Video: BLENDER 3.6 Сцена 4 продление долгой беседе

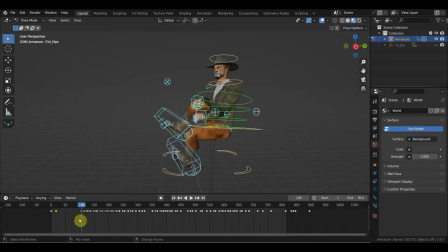Так, какой? Вот этот. Shift-D, перетянем его на крайнюю полосу. Расстояние сделаем, чтобы это мягче было. Так. Так, последний кадр тогда удалим.
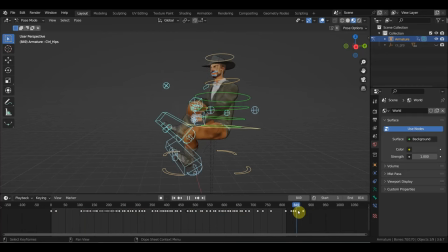И тогда вот этот первый кадр. Второй Shift-D сдублируем к этому кадру.
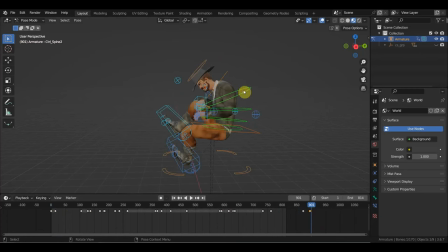Все тут мягенько, но только пусть он теперь не сгибается, а едет. Все, он выспался. Хватит ему тут уже скучать.
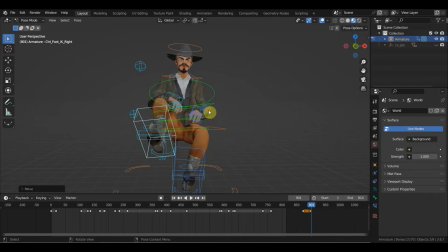Так, G. Может даже ногой чуть пошевелить. Ну, создаем просто трепыхание. Так, а ну-ка, R. А, и прописка. Смотрим, что у нас получилось.
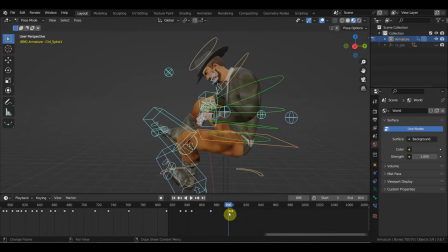Удаляем кадры, это как они так получились. Delete.
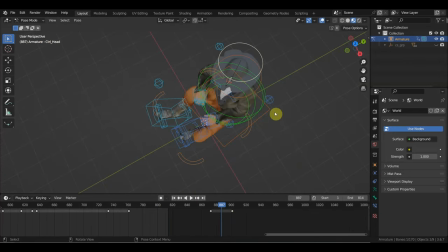Так, голова будет поворачиваться чуть позже тела. Ну, как бы в знак уважения. О, все, доводочка, в принципе, пойдет.
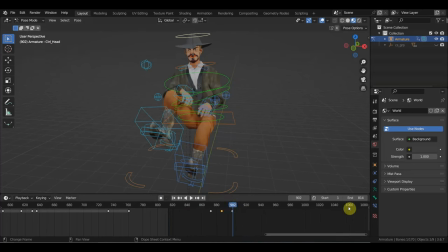Тогда ставим 920 кадров. Так, и желательно, когда теперь будет прописка, значит, всей вот этой анимации, чтобы у нас были хотя бы побольше заполнены вот эти вот отсутствующие кадры.
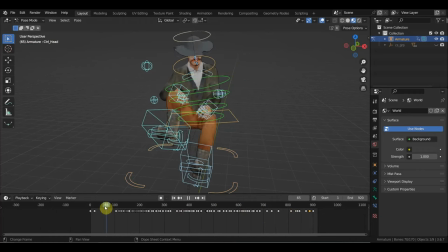Вот, видите, тут они есть, где-то добавить, где-то убавить. Вот здесь вот пролет большой, значит, что делаем? Так, чтобы мягче все это дело было. О, тут два кадра, а ну-ка, раз.
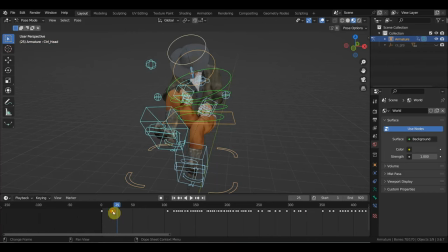Один кадр, G, передвинем поближе. Вот задержка и мягенько он так раз.
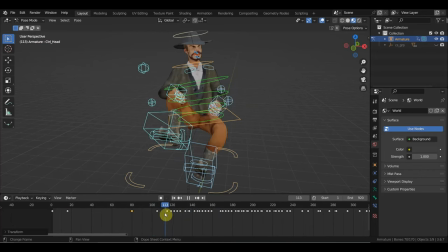Так, и здесь вот начинает болтать, не давая ему там высказаться, да? Тоже печальная история.
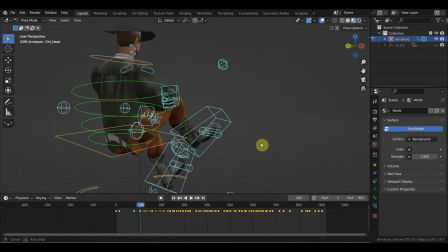Так, а если мы будем отсюда смотреть? Так, все, здесь его разговор туда-сюда. Все, вот, вот этот момент берем задержки, где он сидит, шляпу поправляет, да?
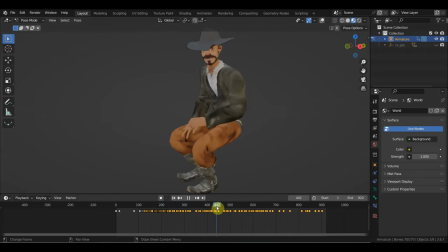Можно ее до конца не показывать, там, вот так вот смонтировать, там, где-то руку приподнял, там, еще что-то. Но это можно разобраться и потом еще тут посидеть, пошлифовать уже после следующей съемки. Так, что у нас получается здесь?
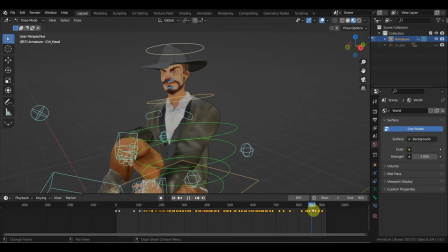Насколько длинный тут разговор? Так, короткий.
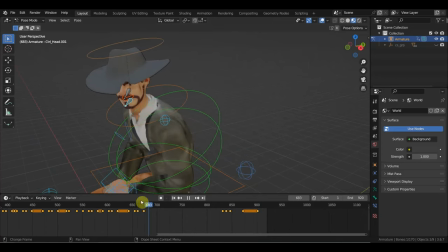О, типа он прощается, я с вами типа прощаюсь, до свидания.
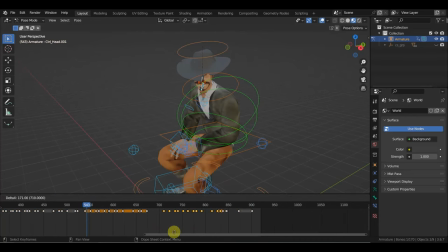И вот этот разговор делаем Shift-D. Ну, прям в эту анимацию вписываем. Бац.